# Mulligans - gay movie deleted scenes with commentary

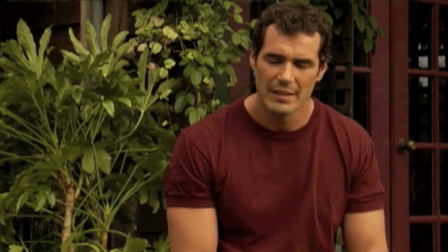445s
We had all met each other a day or two before shooting. so
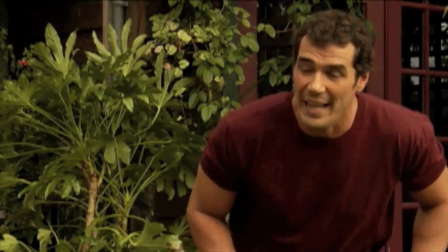450s
we were also trying to get a feel for one another but it was this day and it was this scene
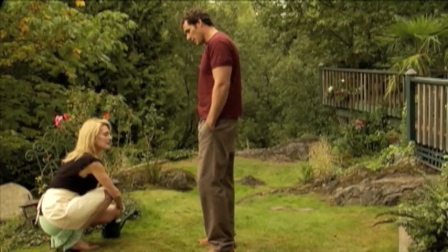455s
that I really think that Dan and Tay and I formed a
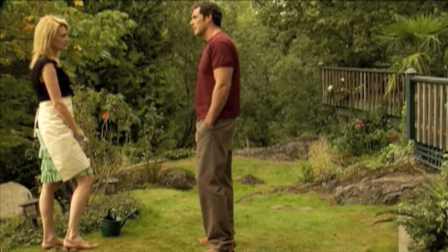461s
really strong working relationship and the two Canadians found
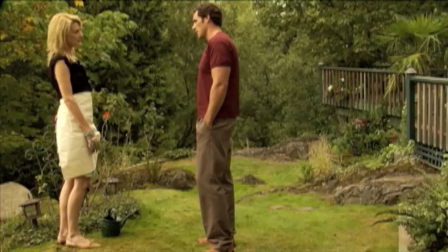466s
trust in the Texan you know I think that's a lot to be said by then by then trust in the good old boy
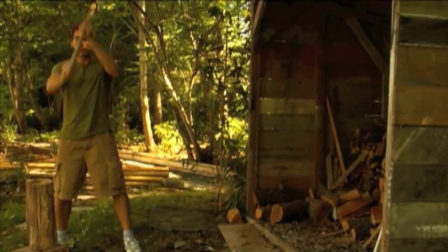474s
this scene will also fall into the category of not going into the film because we made Jared straight and not gay.
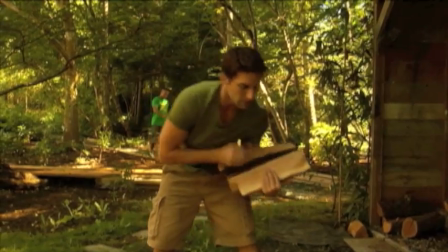483s
This is another one of the scenes that we were so fortunate to shoot in Victoria because it was just absolutely gorgeous.
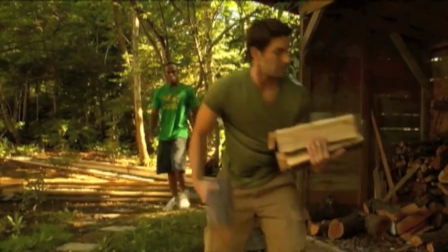489s
And a lot of the scenes were just absolutely breathtaking. We were so fortunate.
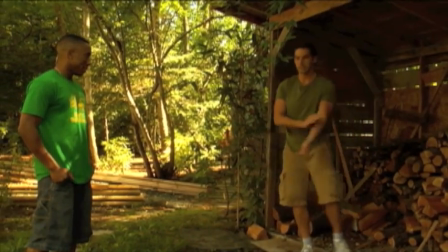495s
But in this particular scene, there was really no way to cut around it to make this relationship look platonic, if you will.
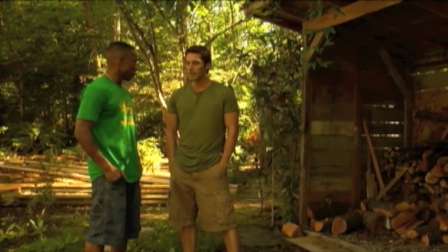504s
So this one fell on the cutting room floor due to just a structure story change with Jared in particular.
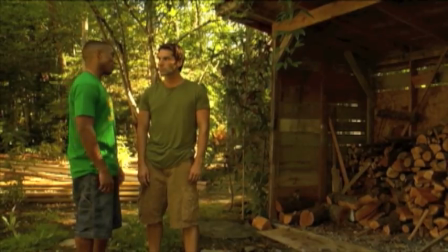514s
It was fun shooting this scene, and we found that Charlie really is a woodsman, and that's why he grows beards so quickly.
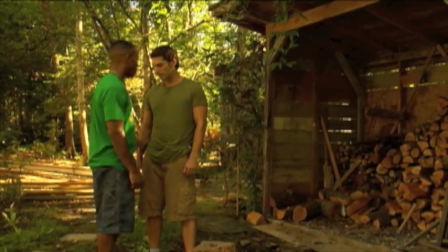523s
And oftentimes when he's not acting, he goes home and chops down wood and grows a beard in two hours.
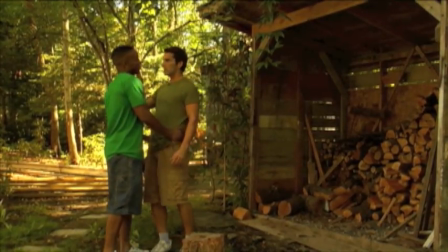533s
Scientists are actually now looking into Charlie's beard growing for male pattern baldness.
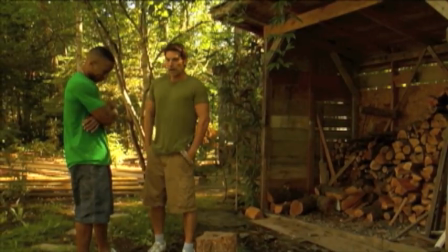539s
See if they can figure out a way to channel facial growth onto a man's bald head.
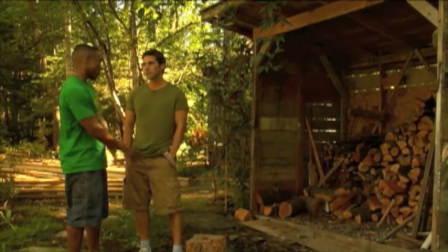544s
All by Charlie's fantastically quickly growing beard.
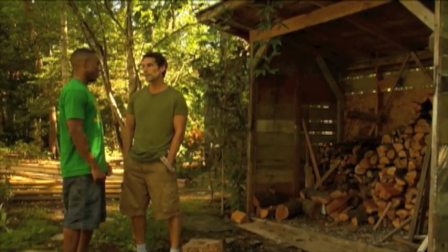551s
You ought to, anytime that you see Charlie out, ask him. Just sit there, meet with him in the morning, grab some coffee.
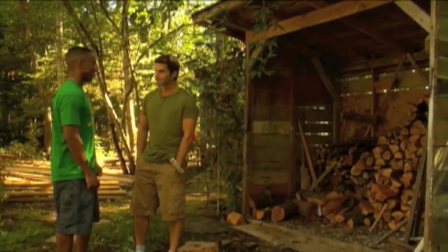557s
And then you'll see by the time you're finished, he's grown a goatee.
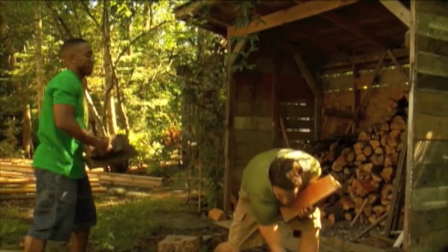564s
he's one of charlie's many talents let me tell you he writes he acts he produces
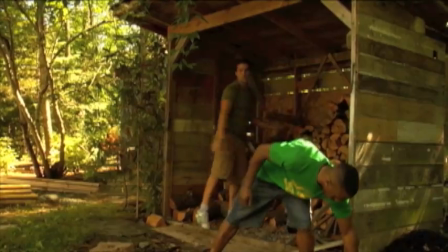572s
and he grows a quick beard i don't know why this scene didn't go in there i don't know if we
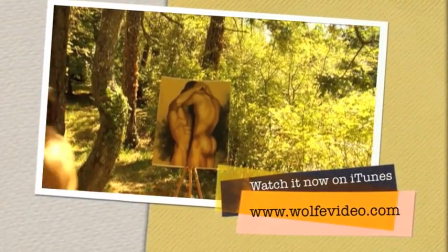582s
it really could have fit it could have been fine that's actually um that's me on the right they dyed my hair for that picture Here.